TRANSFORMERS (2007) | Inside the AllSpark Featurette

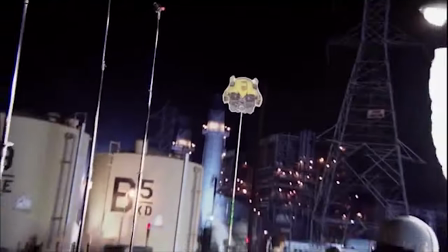4:14 The robots got 15-foot-long feet, you know, and eight feet wide.
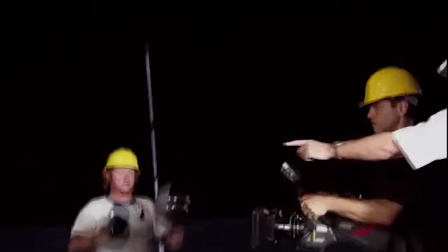4:18 So you have these huge things that you have to tell the camera people about, tell the set people about. You can't have it that close. He's filling this whole volume. You know, you try telling that to the guys when they arrive on set, and it's like, what?
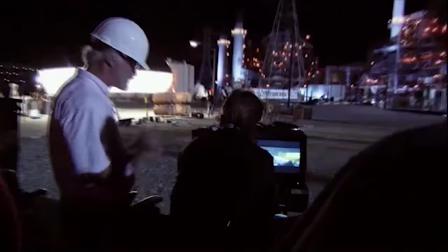4:32 At first, everybody's kind of in shock, what? He's that big? But we had simple tools on set.
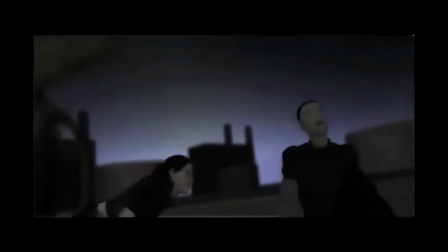4:37 We have our blueprint, the animatic. We have our cheat sheets, all the size of the robots. They would bring these poles in, and everything else is acting and working around this pole. that will soon be a robot. We're literally using window washer poles to act with, you know, and it's just a tough thing. You gotta be in love with a pole. You know, that's been a stretch for me.
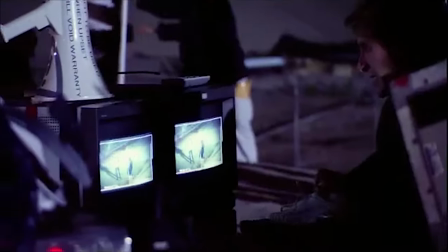5:01 It's a different form of acting.
Can you talk? XM Satellite Radio, 130 digital channels and nonstop commercial free music, news and entertainment.
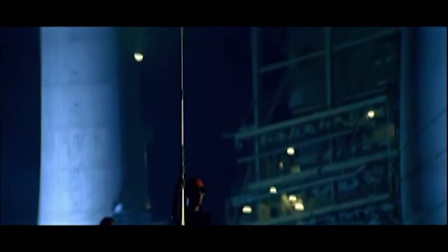5:11 So you talk through the radio then, right? And a mighty voice will send a message Summoning full visitors from heaven.
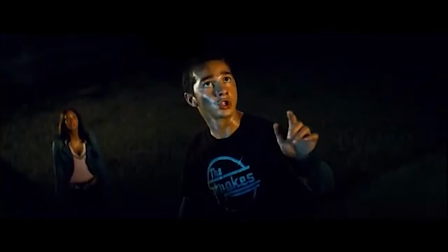5:19 We all became immediate fans of Shia LaBeouf because our robots are worth nothing if the actors don't interact with them properly.
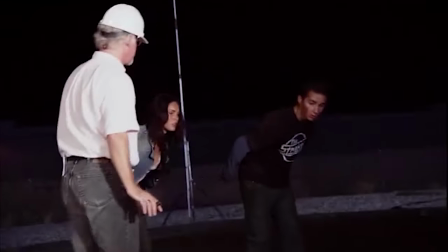5:26 Every day, all day long, my dialogue was with the A camera operator.
Okay, roll on them.
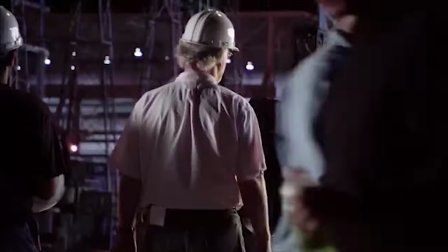5:33 Go to profile.
And our dialogue is with Michael all the time. Let's plan this.
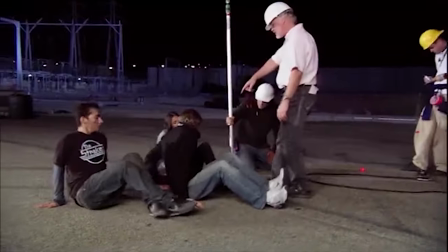5:38 And you work out what the move will be.
Yeah, you're rightward. Rightward Shia LaBeouf. You're backing up.
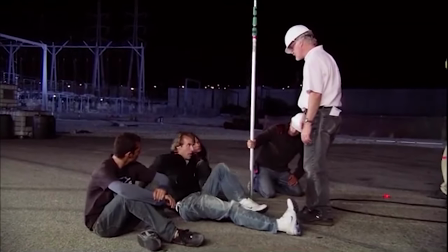5:43 We're going to go three, two, one. You're going. And the thing is, you're backing up like this.
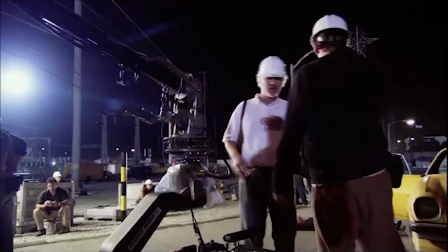5:51 It was a learning curve, I must say. They got much better at it. The surprising thing with the crew is how quickly they learn.
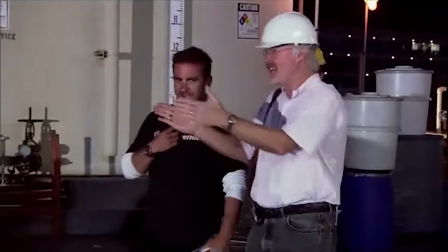5:58 I'm trying to help them imagine the unimaginable. Pretty soon, everybody starts to believe that they're there.
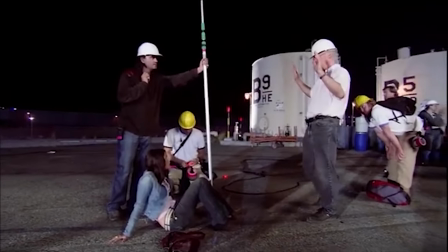6:04 And then you guys are going to crawl back that way. You don't want to get out of the way. Yeah, you don't want to get squished.
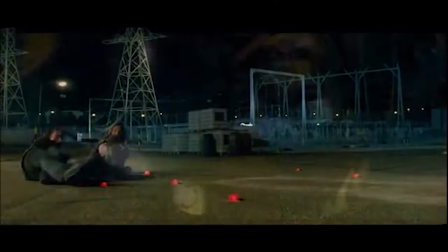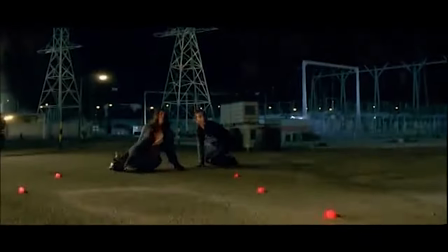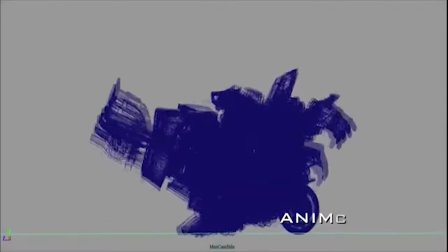Michael is very insistent about the robots being energetic and being able to do all these acrobatic stuns. We wanted to have fighters and guys that could maneuver in ways that you've never seen before.
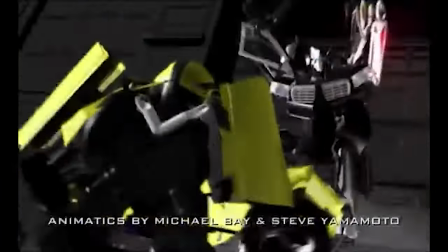6:38 We went into this development phase of showing how agile we could make the robots and still convey a sense of weight.
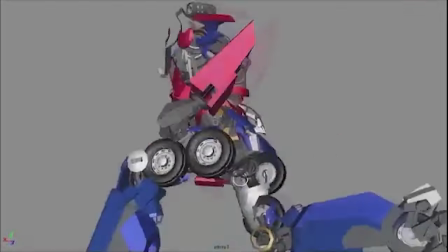6:44 And we found that the closer things got to camera, the faster they could move. But when you see the entire robot at a further distance, we had to really slow things down to help sell their weight. I used real stunt fighters. We'd do fight choreography.
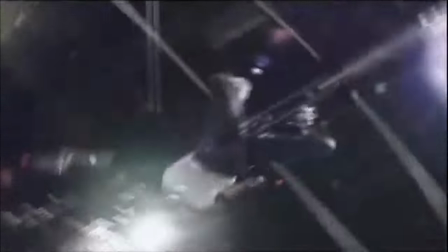7:00 With Kenny's guys, they were great fighters, a different type of ninja-type moves. What we did was create a fighting style that represented the characters of each robot.
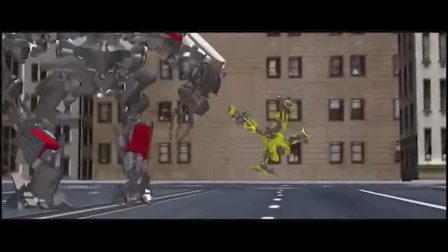7:09 We would video these fights, not mo-cap, and it would help the animators get their movements down and how we wanted to execute certain fighting scenes.
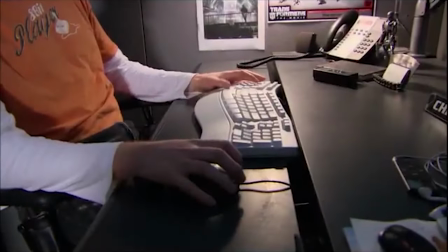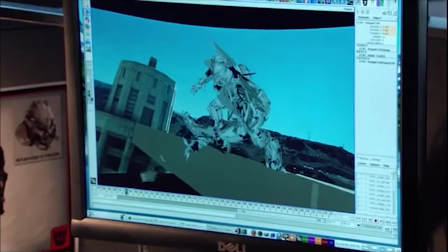7:25 more than anyone the animators are so involved in bringing these characters to life and the nice thing is you know michael's open to
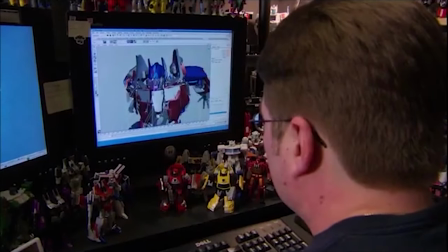7:32 feedback i'd give him a lot of freedom so what do you think what do you think optimus would do and they all know transformers you know forward and backwards and you know and you'll see things in the movie that reference like the old cartoon because they
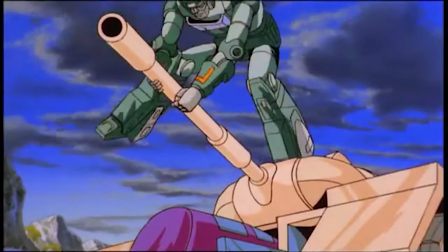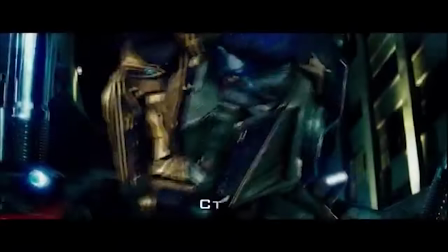7:50 Come on, Decepticon, punk! We've learned Earth's languages through the world wide web.
We had to get into Michael's head about who these characters were. Believe it or not, it's just, it's very hard to animate any type of emotion from a robot if you don't have things that move.
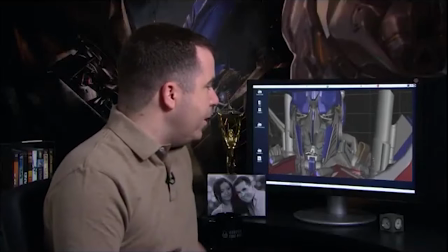8:06 Michael stressed to us how important it was to get the performance to read in the eyes.
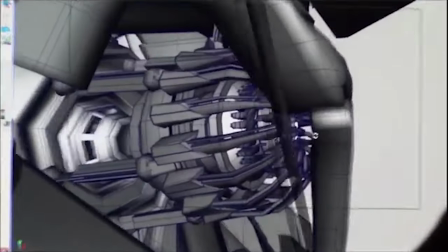8:11 The majority of the performance is sold in the eyes. The more we added, it just made it more real and felt like there's a soul in there.
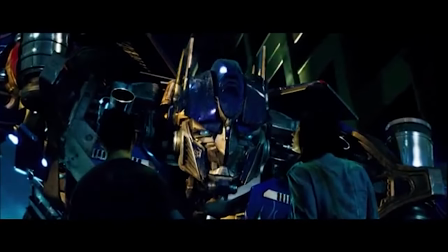8:17 My name is Optimus Prime. We are autonomous robotic organisms from the planet Cybertron.